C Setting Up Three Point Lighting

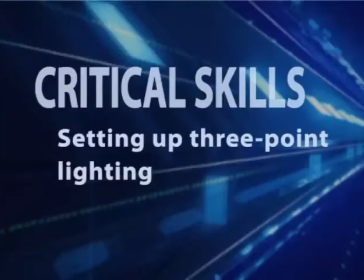[0:10]
This video describes how to create three-point lighting.
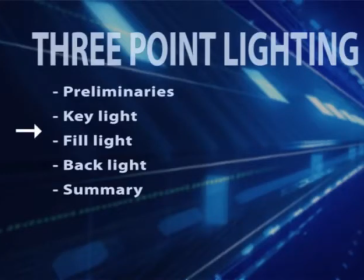[0:13]
I'll start by describing three-point lighting, then identify and discuss how and where to set up the three lights involved, and conclude with a brief summary.
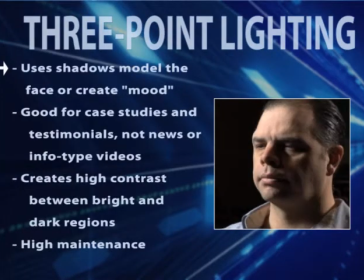[0:21]
To review, three-point lighting is best used when you're attempting to create a dramatic mood. It's good for case studies and testimonials, but not for news or informational videos. Three-point lighting creates high contrast between bright and dark regions, and is high maintenance because even small movements can throw off the desired effect.
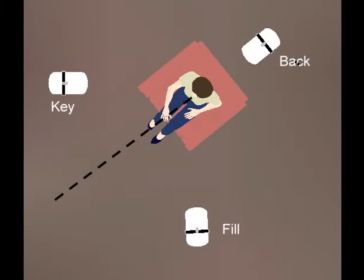[0:41]
There are three lights to place for three-point lighting: the key, fill, and backlight.
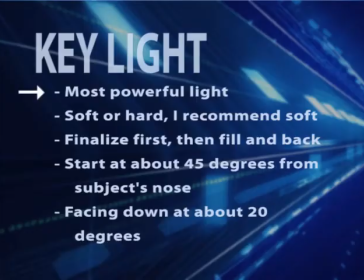[0:46]
Let's start with the key light. The key light is the most powerful light of the three and provides the primary light in the scene. It can be a hard light or a soft light, but I recommend soft to minimize the contrast ratio. Finalize key light placement first, then adjust your fill and backlights.
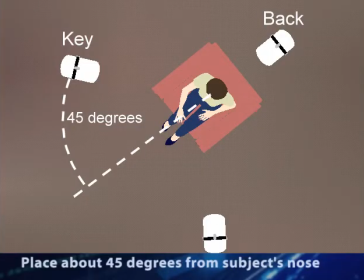[1:05]
Start by placing the key light at about a 45-degree angle from the subject's nose,
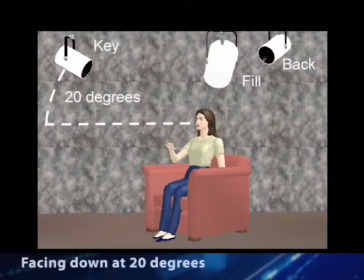[1:10]
and above the subject facing down at about a 15 to 20-degree angle. Now let's discuss how to finalize these positions.
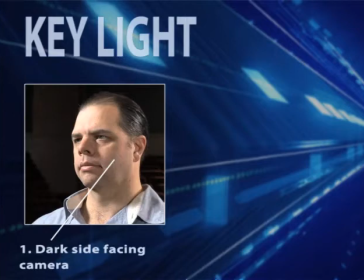[1:19]
Rule number 1 is to place the key light opposite the camcorder so that the dark side of the face is facing the camera.
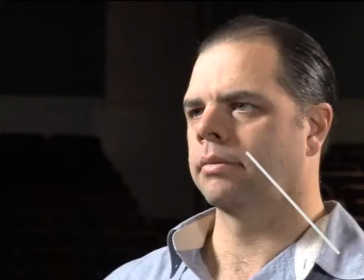[1:26]
Then monitor the nose carrot. It's best either close to the nose or totally hidden in shadows,
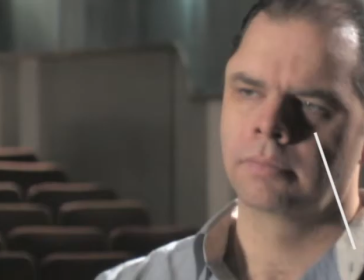[1:34]
but don't let it lay like a blob on the cheek or extend downward into the lips.
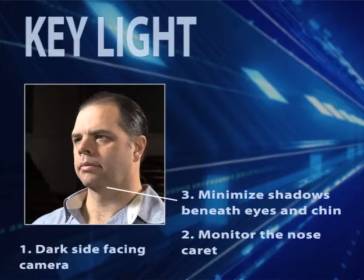[1:40]
Lower the lights to minimize the shadows beneath the chin and eyes. Make sure the key light doesn't create a hot spot on the subject's face. This is about as bright as I would go. Though it's not important on this set, check where the shadow falls and make sure it's either not visible or is acceptable where located.
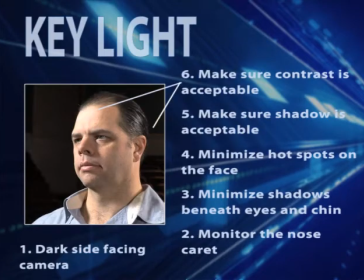[1:58]
Finally, make sure the contrast between the dark and light regions isn't too great for your camcorder to capture.
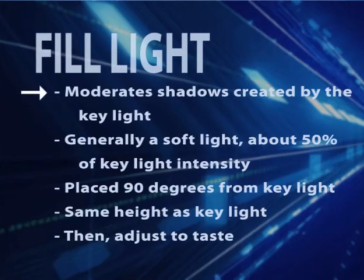[2:04]
Now on to the fill light. The fill light moderates the power of the key light and softens the contrast.
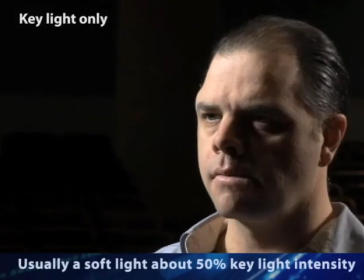[2:12]
It's generally a soft light, about 50% of the power of the key light.
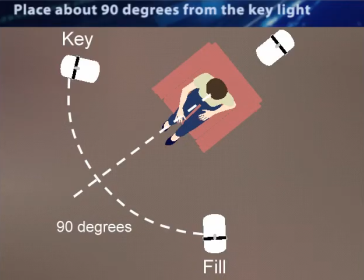[2:17]
Start by placing it about 90 degrees from the key light at about the same height. Then you can adjust positioning to taste.
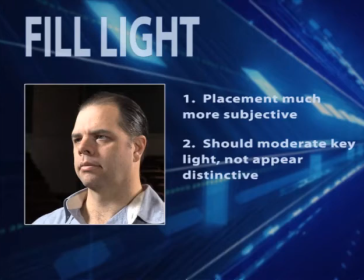[2:25]
Placement is subjective and scene dependent. What you're striving for is a moderation of the key light, not the obvious appearance of the second light. This means that you should avoid shadows and hot spots. Usually, turning the fill light on and off a couple of times will reveal any problems.
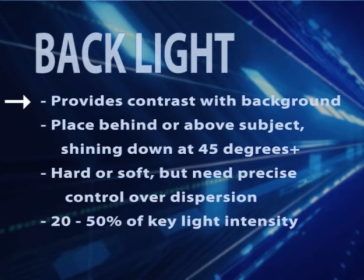[2:42]
Finally, the backlight. The primary job of the backlight is to provide contrast between the subject and the background.
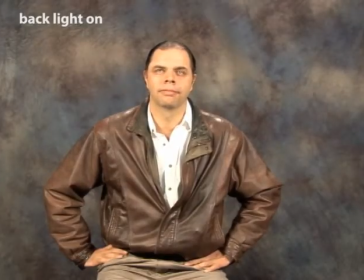[2:50]
Ideally, the backlight will illuminate both shoulders and the head, since dark hair colors often blend into a dark background.
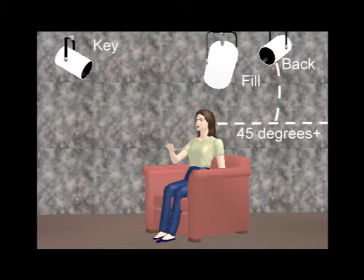[2:57]
Place the light above and behind the subject, shining down at 45 degrees or more.
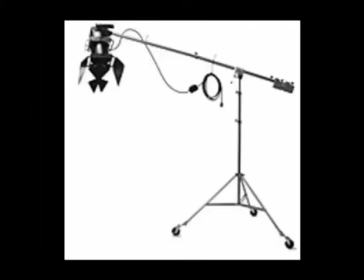[3:03]
If you can't attach the light to the ceiling or wall, consider a light stand with a boom attachment that lets you place the light above the subject without the stand appearing in the frame.
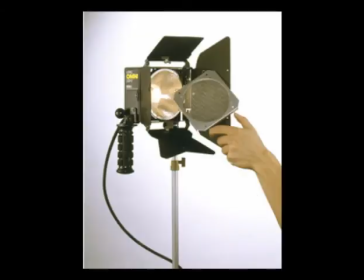[3:13]
The backlight can be hard or soft, but usually needs focusing implements like the barn doors on this Lowell Omnilight.
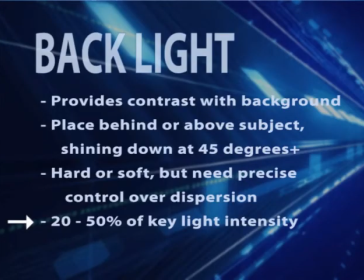[3:20]
These allow you to shape the direction of the lighting. Generally, the power should be between 20 and 50% of key light intensity.
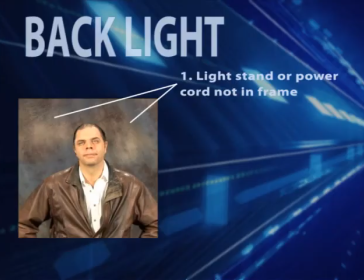[3:28]
When placing your backlight, make sure the light stand and power cords are not in the frame. Then check that the light doesn't shine into the camcorder's lens, which will create a lens flare.
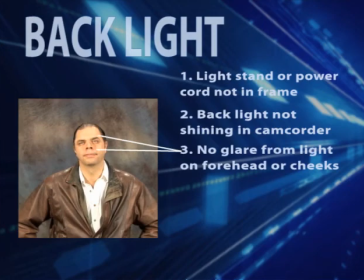[3:38]
Turn off the key and fill lights and check that the backlight doesn't create hot spots on the subject's forehead and cheeks, which is often a problem when working in close quarters. Also make sure that the backlight doesn't create any shadows from the eyebrows or nose.
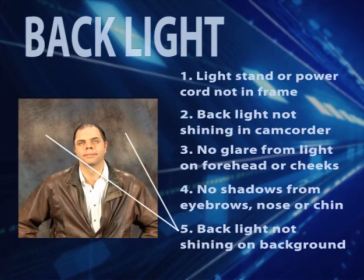[3:52]
If you don't want the backlight shining against the background, check that as well. To summarize, the key light provides the bulk of the lighting in the scene.
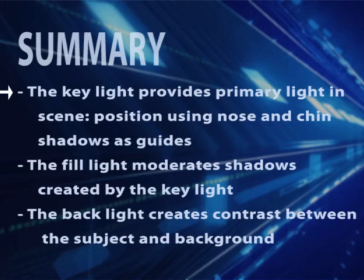[4:02]
Position it first using the location of the nose and chin shadows as a guide. The fill light moderates the shadows created by the key light, while the backlight creates contrast with the background.